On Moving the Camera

Update! And it's been another week. And it's been another week. And it's been another week. That's what happens if I don't mute the audio. That's what happens if I don't mute the audio. In last week's update, the 200th update, I asked in the comments what was your favorite update? And for many of you, you like it when I talk about movies. In addition to updating you about the show, which I will do at the end of this, because today we are going to talk about why move the camera. And, not just like the purpose of it, but motivated camera movement. There's a big difference between moving the camera and moving the camera for a reason. Let's talk about camera movement in general. What is the most often used reason for moving the camera? To follow a character. That's basically why camera movement started. Way back when movies were shot like plays, because everyone was used to seeing a scene from one angle, you know, all this time.
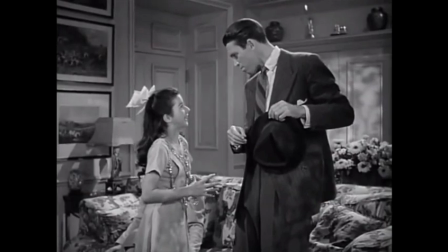46s Can you play the piano? I can and sing at the same time.
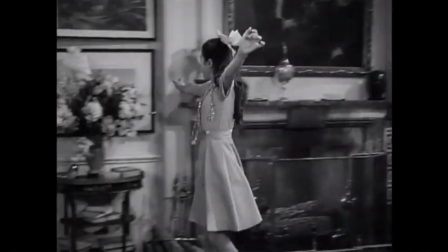49s
And then if you had this scene and then people walked over there, you just moved the camera with them to keep them in frame.
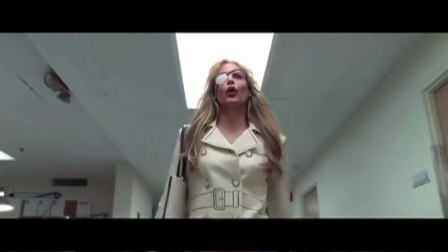56s
I had to use the Dyna clip because Eliza thinks she's amazing. And she is. Still, the main reason cameras are moved is to follow the actors,
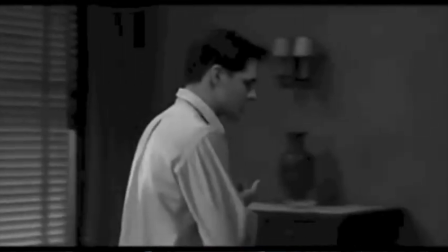62s
whether the camera is just panning from a fixed position to keep them in frame, whether it's dollying with them.
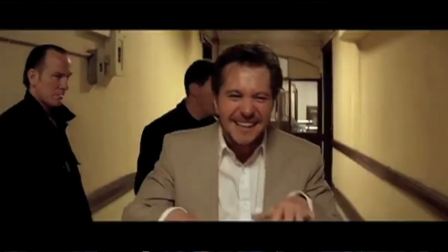68s
The very act of the camera moving makes it feel like there's momentum in the story. The fact that your characters are moving forward means that they are going somewhere. It implies that the story is on its way to a position. That's fair game.
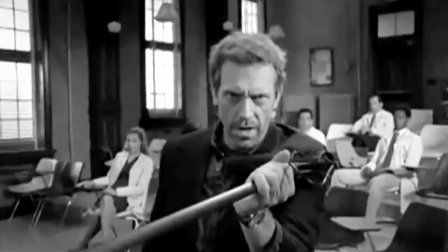81s
TV shows do it all the time.
Walks look good on camera. They give the illusion of the story moving forward.
So one of the main reasons to move the camera is to keep the actors in frame, unless you are Michael Bay.
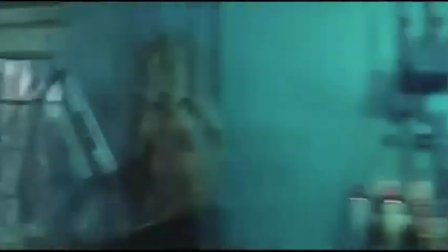91s
Then you are moving the camera because the camera is rolling. Anyway, we're not here to talk about Michael Bay today. We are going to talk about directors who, in my opinion, do it well and the reasons why they do it. One of the things that is very important to talk about is the always moving camera, not Michael Bay style. I'm talking about handheld. Handheld camera keeps things always in motion. It makes it feel very real. It makes it feel very present. makes it feel as if reality is happening. That is the idea behind handheld camera. When people see a handheld camera, they associate it with reality.
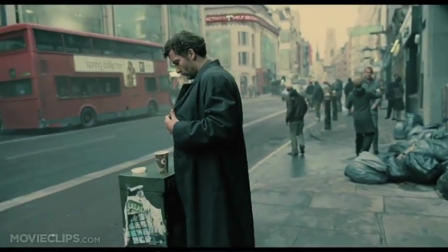122s
And some people use it to amazing effect, like Alfonso Cuaron. He does these hugely long shots, all handheld, but it's also a very limiting choice.
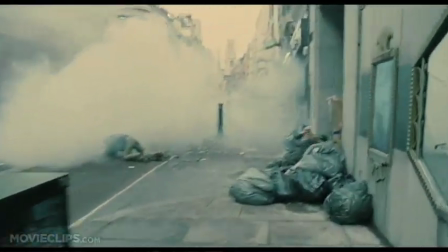130s
I'll come back to the limitations of the handheld look after we talk about these following directors, though. The more interesting aspect of camera movement is when the characters aren't moving and the camera is. Sometimes, camera moves introduce a scene. It's a transitional thing, like, you'll see a camera far back from a person moving in toward a person,
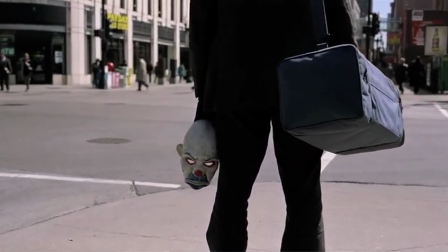150s
and that is introducing them, you know, it's an introduction to the scene. We were back here, now we're moving into this thing.
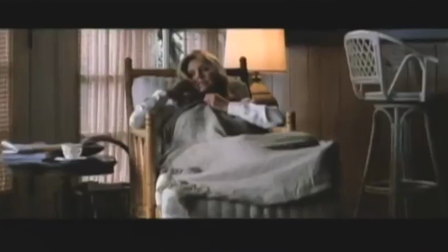156s
Transitional camera move. Paul Thomas Anderson did that a lot in Magnolia, introduced a lot of characters by zooming toward them.
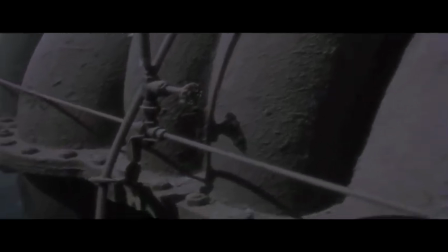162s
Another way of transitioning into a scene is the side move. You start and move around a corner to discover a character.
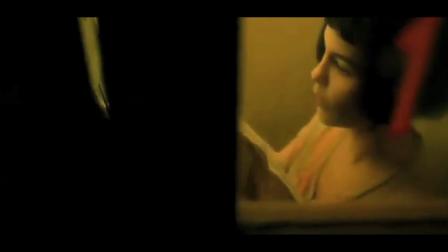168s
It's like you were over here, now we're moving into this thing. Transitional move.
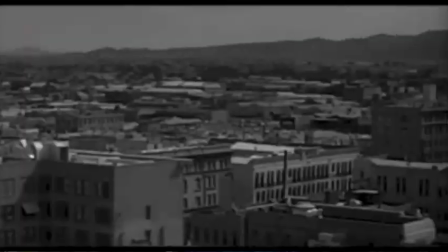172s
A lot of movies also start the movie by coming far back, usually coupled with a crane move, and moving down.
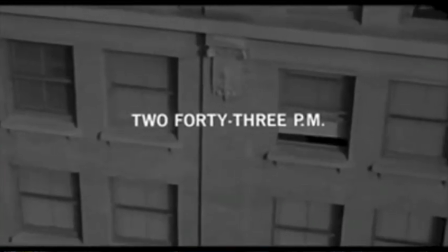179s
Like taking you from the world at large into this one story here. Now we're moving into this.
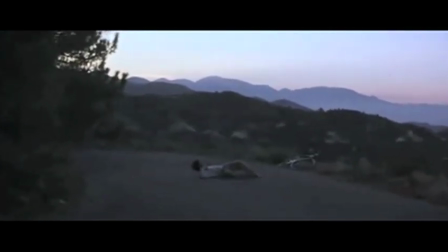185s
It gets you adjusted. It shows you your space in an environment and pulls you down into this thing, okay?
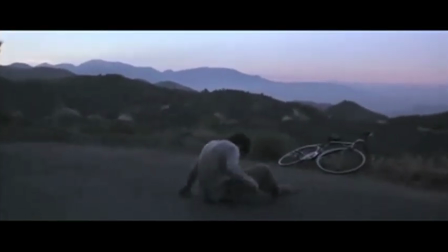192s
That's the introductory or transitional camera move. Very useful, very helpful. Perhaps the most interesting thing of all, to me, is when the motion of the camera is conveying a feeling instead of focusing on the fact that you're moving through space. I talk about some directors who do this fantastically. You cannot get away from Steven Spielberg with this thing.
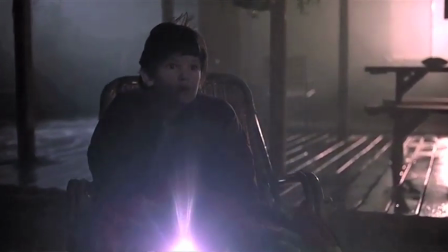213s
Spielberg is the best at the slow push-in, you know?
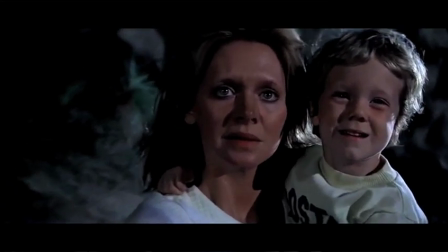218s
He's just the greatest at it, and a lot of times, too, he'll be pushing in and kind of tilting the camera up to keep them in frame.
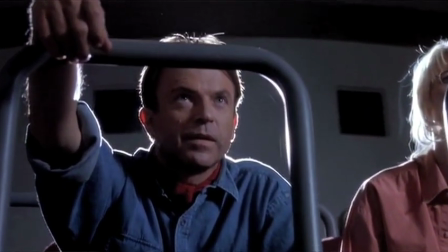225s
It also changes the perspective on the character from where you're almost eye-level with them, but then when you come in, it seems like you're looking up at them. It gives them this greater sense of importance, and it is gorgeous.
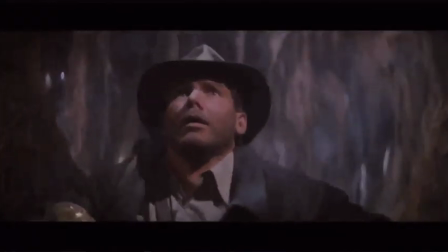235s
That push-in really kind of makes everything feel like something is building, and you are about to see something spectacular. That's the Spielberg way.